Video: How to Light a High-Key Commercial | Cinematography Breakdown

Okay, welcome back. This is going to be a good test of the Adobe Audio AI enhancement thing because there's literally 100 construction workers right outside my house running chainsaws and such. So if the audio sucks, that's why. Today we're going to be breaking down a couple of frames from a commercial that I shot. It's a comedy, very high-key look. This was a spec commercial I shot this past June.
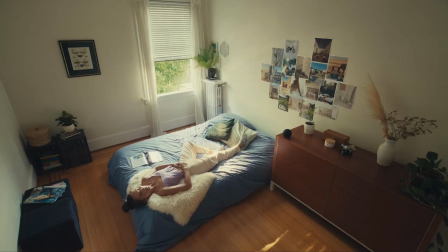Diving into this first frame, we have this big wide shot of this woman lying on her bed in the room. And for this, we did a super complicated lighting setup with no lights at all. No, but in all seriousness, there actually is no practical lighting in this. We just use the natural light that's coming in from the window here, as you can see. When we scouted this location beforehand, we knew the sun would be at an optimal position at a certain time of day.
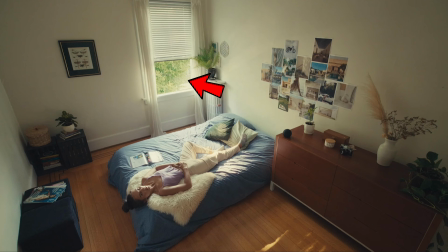And outside of this window, as you can see in the frame here, there's a bunch of trees, and those were all around the background here. And we knew that the sun would start to dip behind those and just create a really nice, soft, dappled light that comes through, as you can see, coming down on the bed here. Now, what was tricky about this is that we were actually ahead of schedule, which pretty much never happens, but that means that we got to shooting this shot earlier in the day than we had expected. But we were saved by the fact that our lunch actually was ready earlier than expected as well, so we actually ended up breaking the crew for lunch and coming back to the shot at the more optimal time of day.
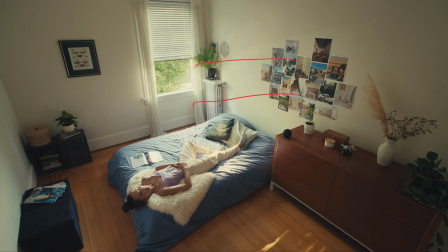So rather than having the sunlight spilling on the back wall here like it was a couple hours earlier, we had it coming down and spilling onto the bed, onto our actual talent.
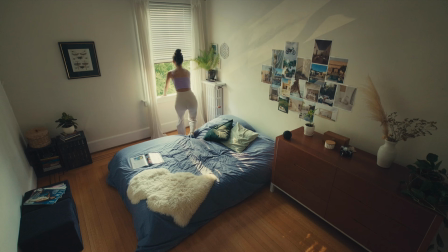Now you see this frame multiple times throughout the edit, and I just wanted to show this version that comes later on where we actually got a really lucky light reflection off of a car that was in the street below. This is on the third story of this building. And we got this really nice reflection that just goes up on the wall and shows her shadow up on the wall there. This was just complete luck, but I think it turned out pretty cool. And if you're wondering, we shot this whole commercial on the Alexa Mini LF with some Zeiss Supreme Primes, as well as some custom diffusion filters from my very own filter company, Element Filters, which you can check out in the description down below. The ND filters we shot on are out now, and the diffusion filters are coming before the end of the year, so check that out if you're interested.
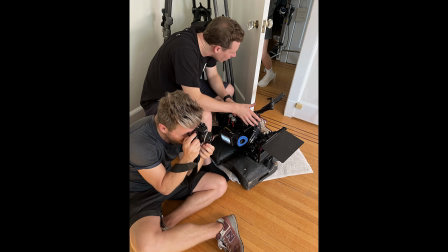Moving on to a tighter frame from the same setup, we put the camera a lot lower down. And once again, the lighting for this is relatively simple.
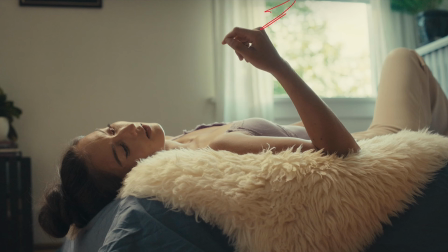We again waited for a nice time of day where the sun went behind the trees that you see in this back window here. We just wanted to wait so there wasn't direct sunlight just blasting in through the window or hitting the wall and bouncing all around the room. For lighting, besides the natural light that's coming into the room, this is just a one light wonder.
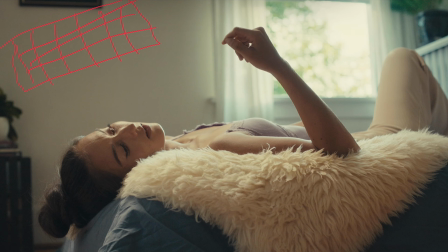We set up I think it was a 1x3 light mat just on a frame here with an egg crate on it.
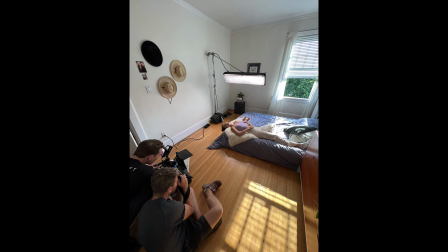And essentially all that that's doing is just helping wrap the light around onto her face from where the window is. Obviously the window is more on the right side of the frame, and we just wanted to bring that light down and around and focus more on her face.
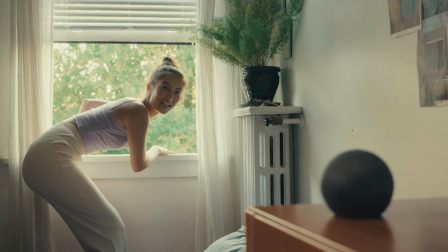Moving on to the second setup here, I'll show you a version of this where the focus is on her as well as on the Alexa here later on. For our talent, we actually just relied completely on the natural light that's coming through the window. There was nothing else done for this, just the right time of day,
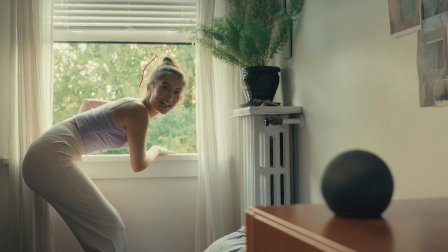a nice warm soft light that's dappling through the trees and kind of providing that outline that you see in that backlight that's all around her.
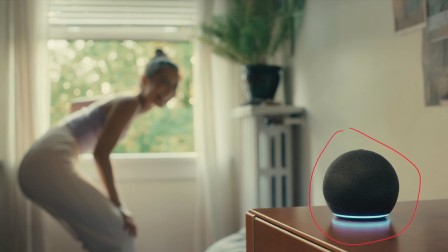Jumping in a frame that has the Alexa in focus, obviously you can see that the Alexa is now lit up, and we did time that with the action of the focus pull, pulling from our talent to the Amazon Alexa. For lighting, we kept the same light panel, I believe it was the 2L, and just hung that just above and outside of frame,
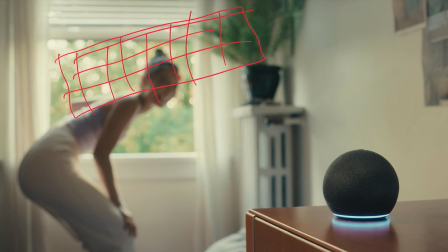once again with the egg crate on it to control the spill of that light so it didn't make our wall or anything else on the desk too hot. And that just provided a nice back sort of top edge to fill in this scene here. In addition to that, we added a tiny little Aperture MC, one of those tiny little puck lights.
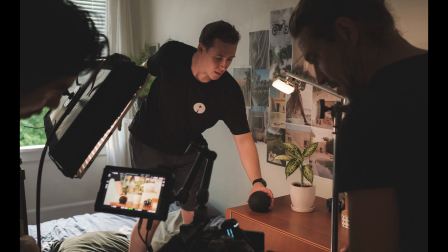I'm sure you've all seen them before, just to fill in this side of the Alexa because it was looking pretty dark before we added that in. Also, to help fill that side in, we did have just off screen a tiny little shiny bounce just to help uplift the darker side of the Alexa.
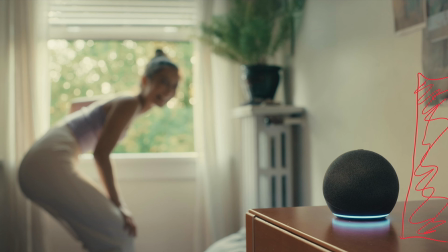You can see there is still a nice key and fill side that you can have the depth to still, but we just wanted to be able to see the whole product, obviously, since this is what the commercial is about, and it's one of the more master shots of the product itself.